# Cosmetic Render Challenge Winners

This is one of my favorite this is one of my favorite i really love a lot of things about this way you played with the music the music really works with
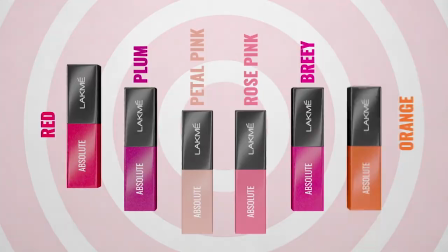925s
this brand this brand is giving me playful and colorful and music was in the same vibe like it was very hard for me to choose between this and the previous one they're just both nice it was hard the closer we get to the top the
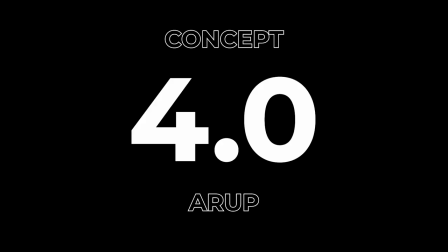939s
harder it was for me to just choose i'm giving this a four for concepts just because compared to like the other submissions It was good, but it wasn't as good as some others, so I really like this. There were some places where you used sound effects and they work, and there were some places where you could have used it and you didn't.
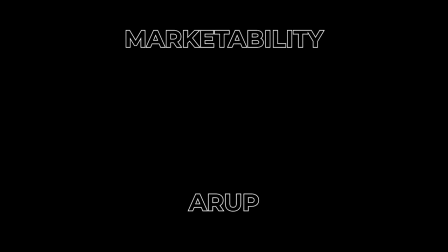956s
So it was almost perfect, so a 4.5 for sound effects. And finally, for marketability, this gets a 5, a whole 5, just because you went straight to it, man.
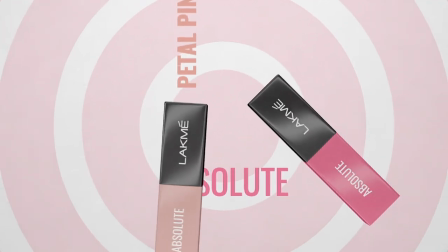965s
Logo, Lakme. Next thing, look at the colors. It's really good.
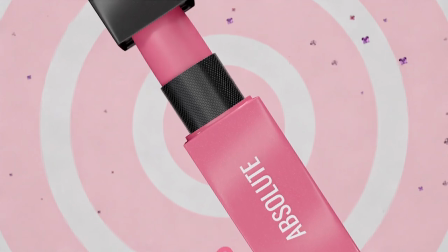970s
And next thing, look at it, it's smooth. Next thing, it's lightweight. As someone that wants a new lipstick product, I see this out, yeah, I would love to at least want to know more about it. So this is awesome, man. Thank you so much for participating in this challenge. I'd love to see you in the next one. And now, at number one, the winner of the Cosmetic Render Challenge.
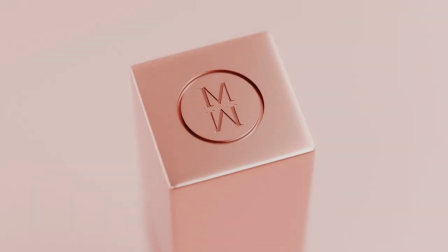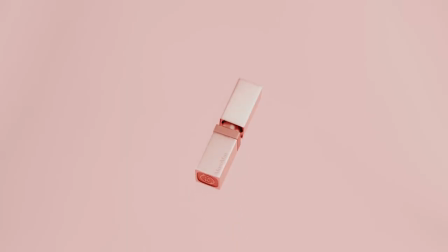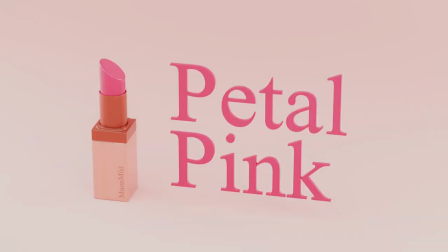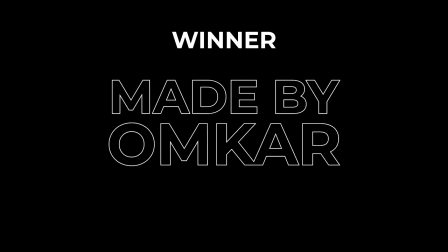1004s
Made by Omkar. Guys, how is he doing it? for the third time in a row romka has taken the trophy for the first position in this render challenges i
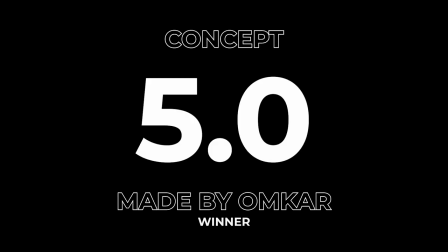1014s
really like this video for concept i'm giving this a five out the gates a lot of creativity came into this video it has that sharp look that
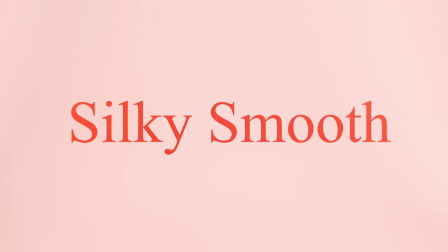1021s
sharp clean cosmetic vibe throughout the entire video that shiny look i love it he focused on one specific color palette and you guys know i like when you do that the thing is this video almost had a perfect score for animation i'm giving this a 4.5 i really wanted to give this a 5 but there is this part in the shot where i thought it could have been smoother right omga has a way of making very smooth shot but from this
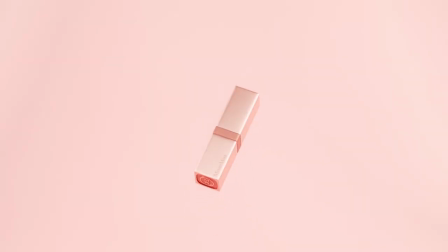1043s
section right from here up until here i thought it could have been smoother i don't know if it was intentional if your timing
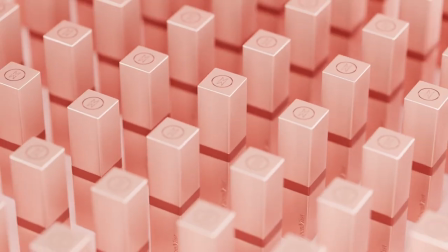1051s
was intentional just to fit to the music but from the rotation to when the product flew up in the air i feel like it could have been a lot smoother i think it's one shot and you punch things so i don't really have much problem with that but when the product flies up at the point where it just almost comes out of frame that's the point where you cut to the next shot when it now comes into the
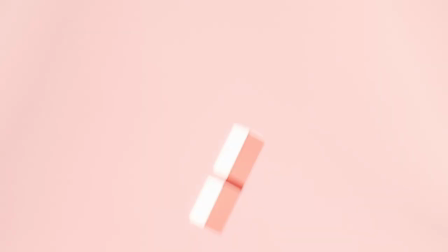1073s
next shot but here it seems like two different motions it seems like those two separate things happening didn't feel like one right so there was too much time in between flying up and then flying up i would have just merged the interpolation to be so seamless so yeah that's why i gave it a 4.5 for sound design this gets the five the music i love it it has this beauty commercial type vibe this really high quality luxurious vibe and sound effects you guys know onka usually kills it in that department so yeah that's a five and for marketability also a five because this guy found the most creative way to show what everyone else has been showing right you know for this kind of video the main thing we are focusing on here is like the color options and stuff he found very creative way to show these things like look at it's silky smooth then there is a cloth simulation
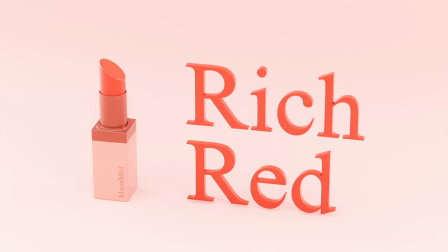1119s
for the color options didn't just do some basic thing right he found the creative way to just show us then long last thing he used a clock i did not expect that i didn't expect to see that that was one of the things that made me go okay this is something and i actually like the design of the clock so minimalistic jesus i am just seeing this there is no way this guy will win that one i'm
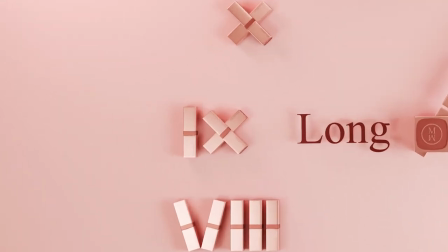1141s
just seeing this the clock seems to be made out of the product like the numbers of the clock yeah is it just me yeah the numbers of the clock is made out of the product that is so creative now come on guys yeah marketability gets the five so that makes omka the winner